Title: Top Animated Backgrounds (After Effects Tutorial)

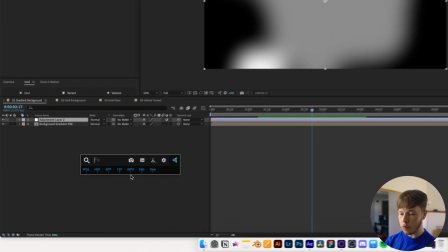4:03 But we're going to bring up FX console, and we are going to add what is called fly's eyes circles,
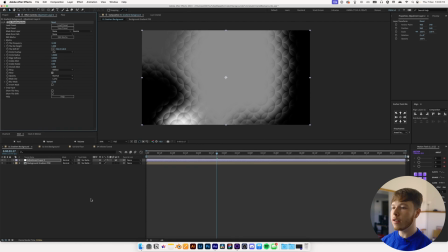4:09 and that's going to create that texture that you see in the gradient that just makes it look like clouds or like a pillow almost. It looks super sweet. I don't know exactly how it works, I just know it looks sick.
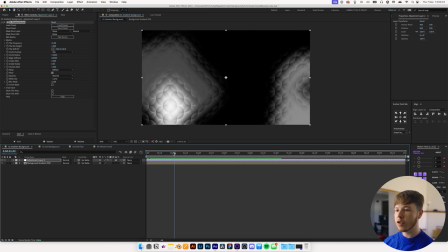4:18 And now if you play that back, you can see how the circles kind of highlighted in a super interesting way with the gradient, and it just makes it look just very unique.
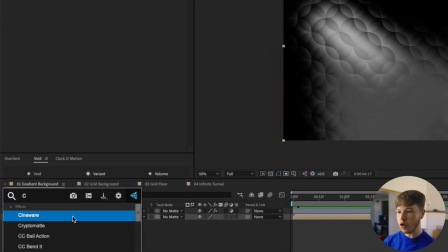4:27 Next up, we are going to add a bit of a curves to our main background, so just add that to the pre-comp,
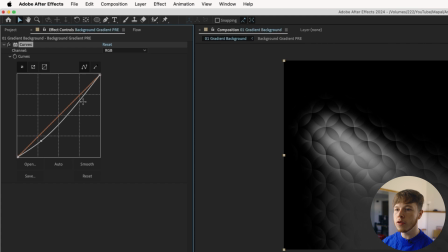4:32 and then we can go in and play around with the values to get the look that we really want,
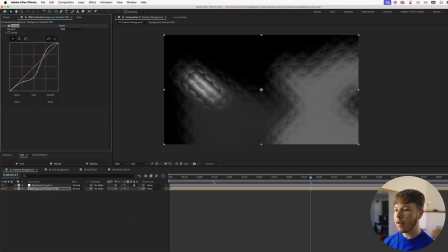4:37 kind of drive some of these. So that looks pretty good. We've got something pretty ominous.
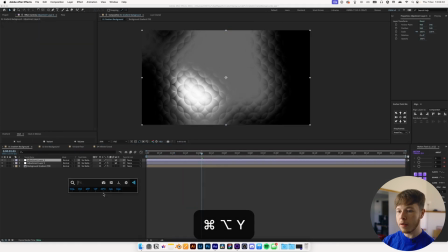4:41 Now we are going to add another adjustment layer, and we are going to add vignette to it, CC vignette.
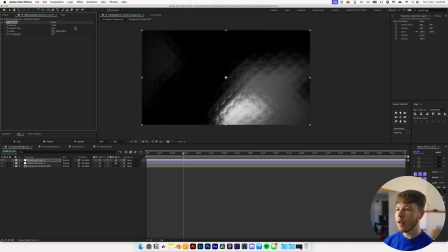4:46 That's just gonna vignette the corners a little bit. You can always adjust that however much you want, but I just think it looks pretty sick.
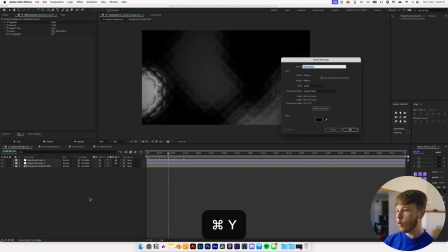4:52 Another layer, which is this time just gonna be a solid by hitting Command Y, and then we are gonna name this grain and make sure that we have middle gray selected, so 80, 80,
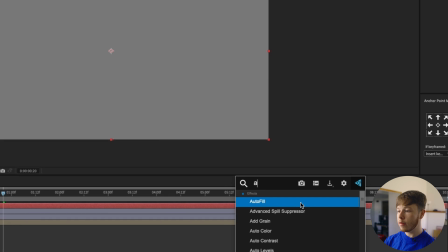5:01 80. Hit enter to bring that up, and then we're gonna add grain to it and select whichever preset you want,
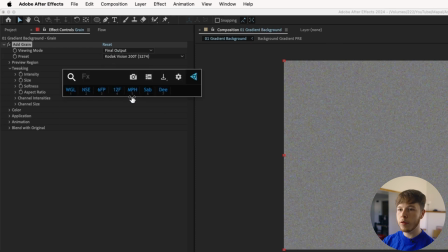5:09 change the final output and increase the size to something like 1.5, and then we'll add a tint effect to it just to make sure that it is monochromatic.
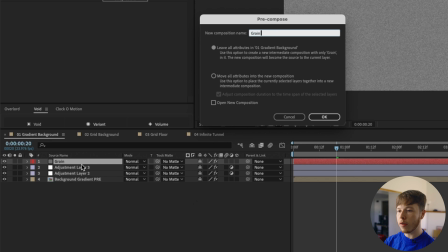5:17 And again, we'll pre-comp this, shift command C, and we'll name this grain pre and move all attributes into the new composition.
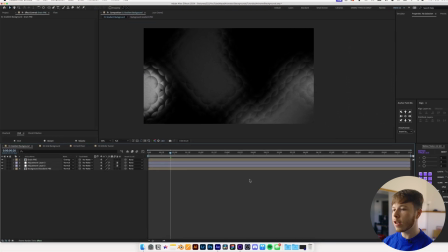5:23 And then we're gonna set the blending mode to something like overlay, and that's just gonna give us some really nice texture in there and just make it stand out a little bit more.
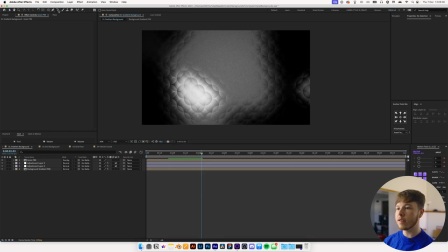5:30 That is pretty much all for creating this. If you want to overlay something, let's say you have a bit of text, so we'll just put text right here and scale it up. In its current state, it might be a little bit distracting. What I like to do is, above the adjustment layers, I'll just add a black solid, hit OK,
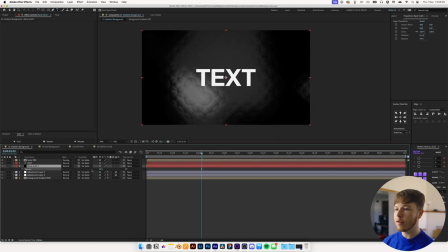5:47 and then you can just decrease the opacity of it to put it a little bit more in the background so it's not as prominent.
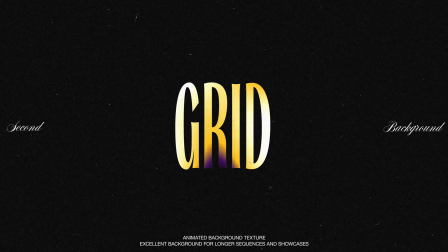5:52 Next up is one most of you should know. If you don't know, then well, you definitely found the right video,
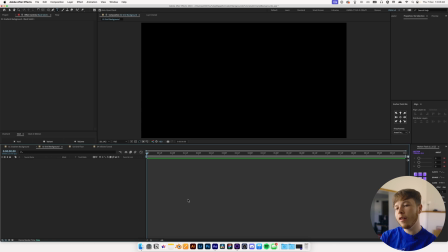5:58 and that is a bit of a grid background with a little bit of extra finessing in there to make it a little bit easier to work with. You'll typically see this in a bunch of the finance YouTubers like Amangazi and whatnot. They use this effect all the time because it's clean, it works well, and it's a great little extra level of detail to add to your backgrounds.
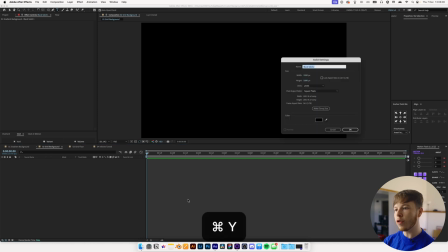6:15 But we are very simply gonna start by adding a solid, and we'll just name this background.
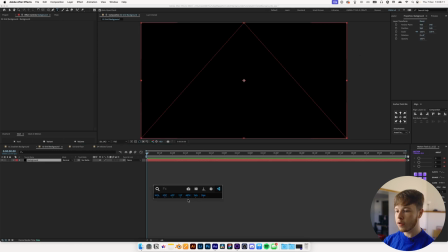6:20 And then we are gonna add a gradient. So we're just gonna add a gradient wrap to it.
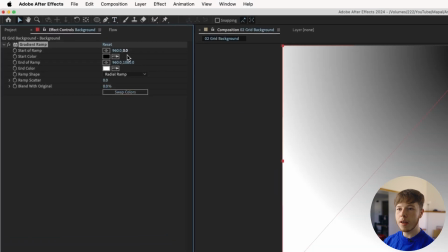6:25 And in this case, I'll do a radial wrap, and I'll set the start of the ramp to the middle of my layer.
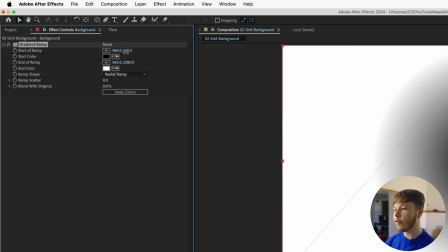6:31 So for a 1920 composition, that would be 540. And then I'm gonna swap the colors.
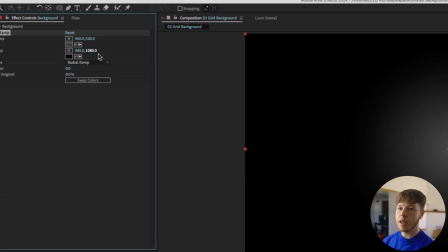6:35 And for the lightest color, I'm just gonna make it a little bit darker of a gray and increase the end ramp to be a little bit smoother so we don't have it super dark.
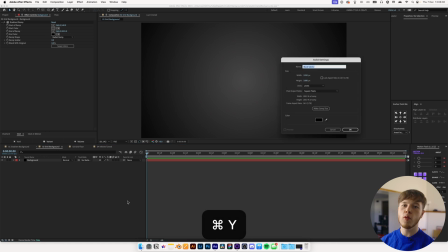6:44 Then we are gonna add another layer, and it doesn't matter what color this one is because we're gonna add the grid effect to it,
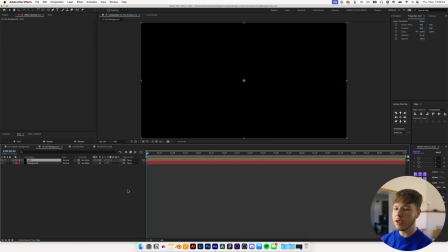6:49 so that's doesn't matter, but we're just gonna name this grid and hit enter. And then again, using FX console, we are gonna add the grid effect.
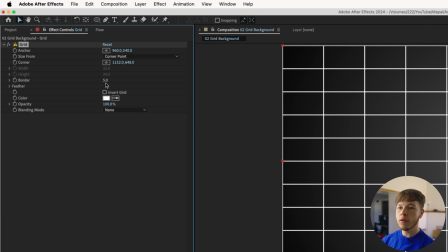6:58 Super simple so far. We have the border, which essentially just decides how thick your border is. I like to put it pretty low to something like 2 or 3, depending on the size of the composition.
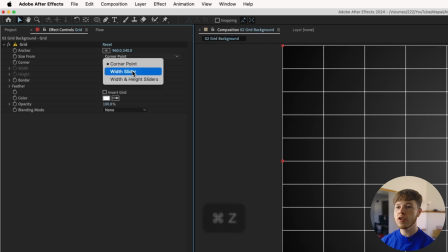7:08 And then instead of working with the corner point to try and get it the right size, we can change it to either a width slider, which is gonna make every single one a quadrant no matter what,
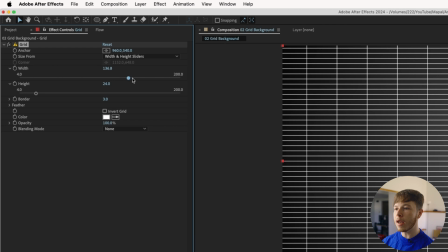7:16 so it's a perfect square. Or you can do a width and height slider. If you don't want it to be a perfect square, you just want it to be a rectangle maybe, then you can do that as well.
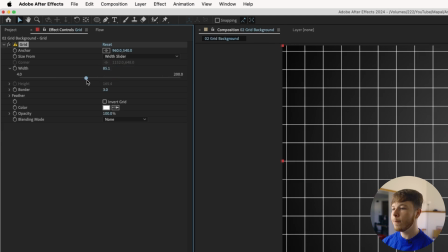7:24 We're just gonna stick with the width slider to make it a little bit easier. And then you can just decide whatever size you want. Let's maybe do this size right here, and then decrease the border to something like 2 to make sure it's not too overpowering.
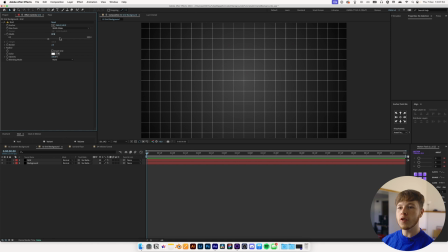7:37 If you want, you can always change the color of it. But if you wanted to, you can animate this a little bit. So let's say you keyframe the width and you want to do a zoom in effect. So if I hit U, you can see my keyframe on here, and I go forward to maybe 3 seconds. And then if I increase the width, it'll look like I'm zooming in.
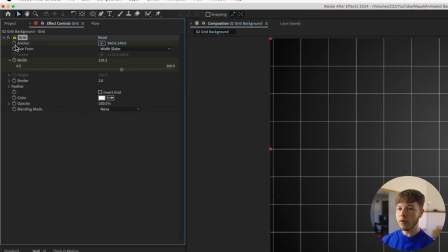7:53 Now, if you want to add that zoom with a little bit of movement, we can keyframe the anchor on the grid effect, hit U again to show that keyframe, and maybe move forward a little bit,
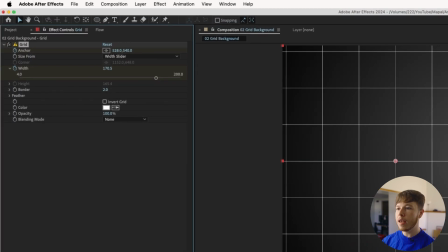8:02 and then we can slide this around, and essentially gives us an infinite grid.